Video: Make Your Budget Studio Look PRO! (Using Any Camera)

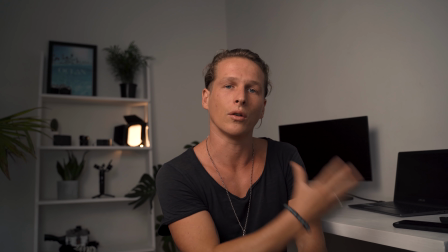The other thing that I'm going to do to bring some color into the background is that I have these screens set up so now that I have some orange light
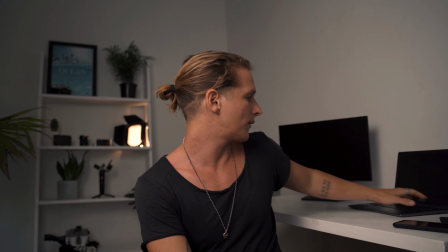on that side I'm gonna add some blue lights on this side by using these screens I have a really nice ocean screensaver and
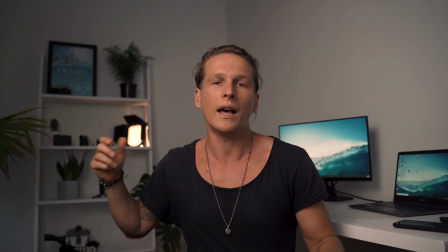that's just a nice way of balancing out this orange and blue light which is really contrasting so let's flip that on quickly as
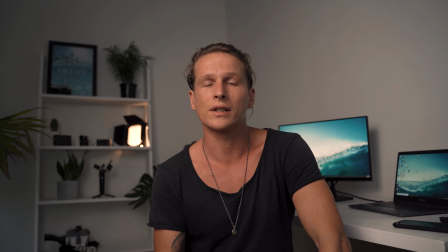you can see with those on it really balances out the image with some blue on this side now and we have the orange on that side another thing that I
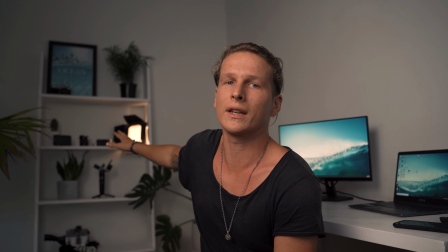like about these screens is that it's relevant to the videos that I'm making this is a filmmaking channel obviously and I make videos about like things that
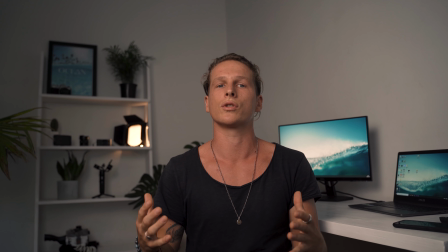would require using a computer so this whole shelf also has props of things that I would use in like my videos and things it's all camera
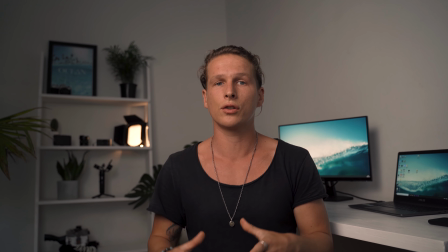gear and it's lenses and it's important for you guys to think about what you want in the background of your studio that helps show what style of videos you're gonna be making
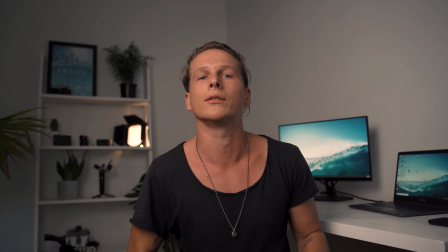and just creates that like brand image in that studio another really great way to add color to your set is by
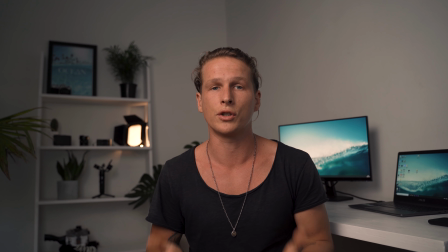using gels and you can add gels to little lights in the background you can light up the whole wall a certain color if you would like to
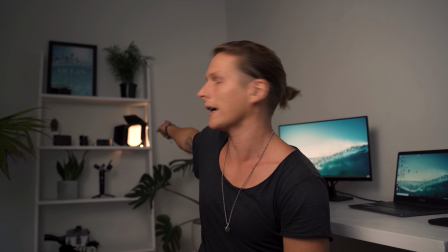do that i haven't done this in this video but if you guys are interested in doing that it's really easy you can just get some gels
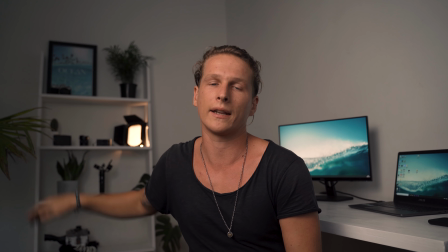or even vial dividers that are like colored and you can put it in the background somewhere with a little light like that light otherwise just
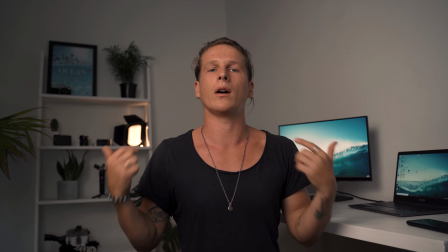a little bedside light with a gel stuck over it you can light up that whole wall whatever color you would like and that also helps to make you
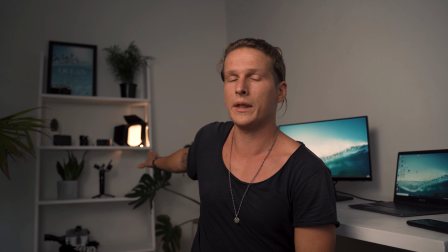pop out a little bit more the last thing that i want to mention is framing and my thought process behind how i frame this scene
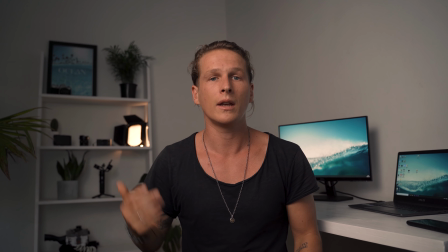right here so the first thing that you want to do is pull yourself away from the background instead of me sitting right down there in the back i've
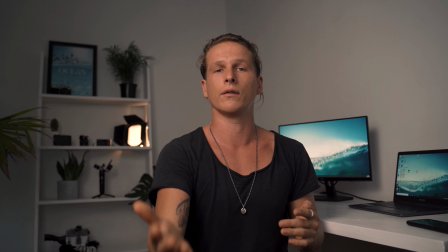moved away from the wall and pushed my camera all the way to the opposite wall of the room that's going to create more depth the other thing is that
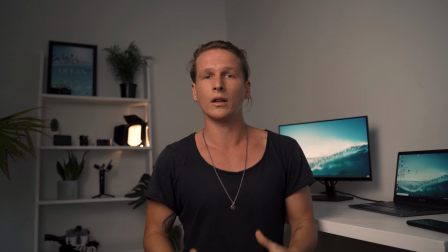i've left this space around my head without anything obstructing it it just makes it easier for the viewer to stay focused on me and
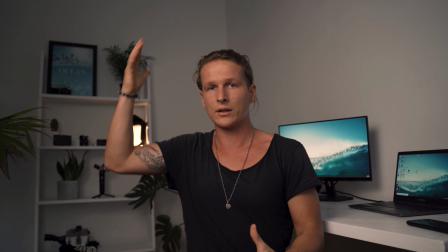not be too distracted from what's going on in the background the last thing about framing is that i made sure to include some leading lines in
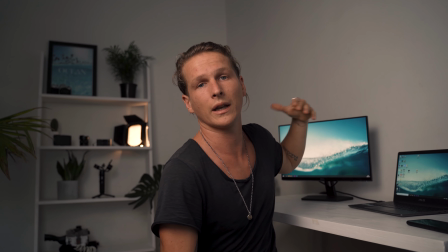my background so if you look at the shelf all of these lines are pointing towards me which helps draw the viewer's eyes back towards here which is
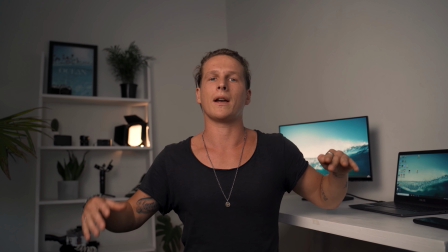the focus of this video as well as this monitor is also like a leading line that's pointing
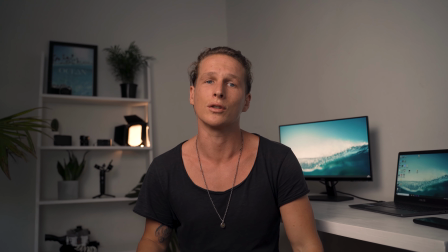more towards me and drawing that viewer's attention back to the subject of the video which as myself. So just keep those few things in mind when you guys are framing it up. Don't put yourself right against the wall. That's like one of the worst things that you can do that everybody seems to do for some reason. It's all about creating depth, pull yourself away from the wall and it's going to make it look way better.
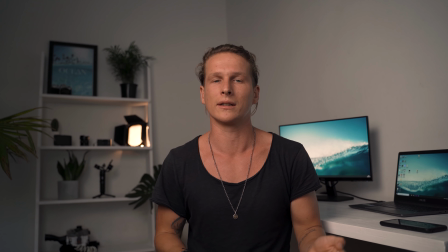So those are going to be all the tips for you today. I hope you guys can agree that this looks much better than this setup which is what we started out with today and
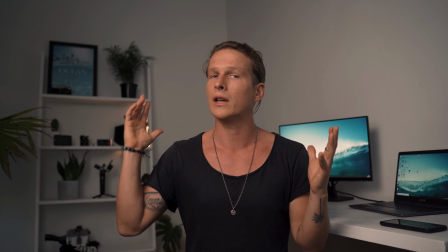the only things that we used is this $130 light as well as a few other little accessories. It's important to note that this is not about the camera it has so much more to do with what's going on around the camera Your lighting and your background and everything how you've set it up So even with a really inexpensive camera, you guys can absolutely achieve a really nice professional looking image If you guys follow these tips and tricks That's gonna be it for this one If you guys want to see a full gear list of everything that I've used in this video and studio setup It's all gonna be linked down below as
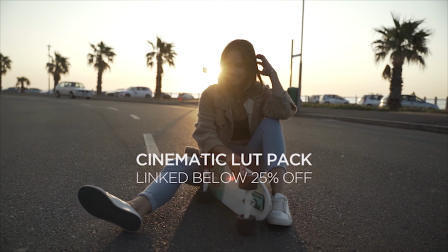well as the LUTs I used to grade the studio look Remember to hit like if you guys enjoyed this video,
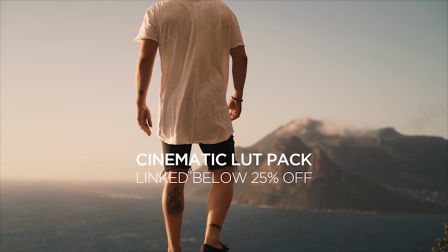subscribe if you guys want to see more videos like this And I will see you in next week's video Peace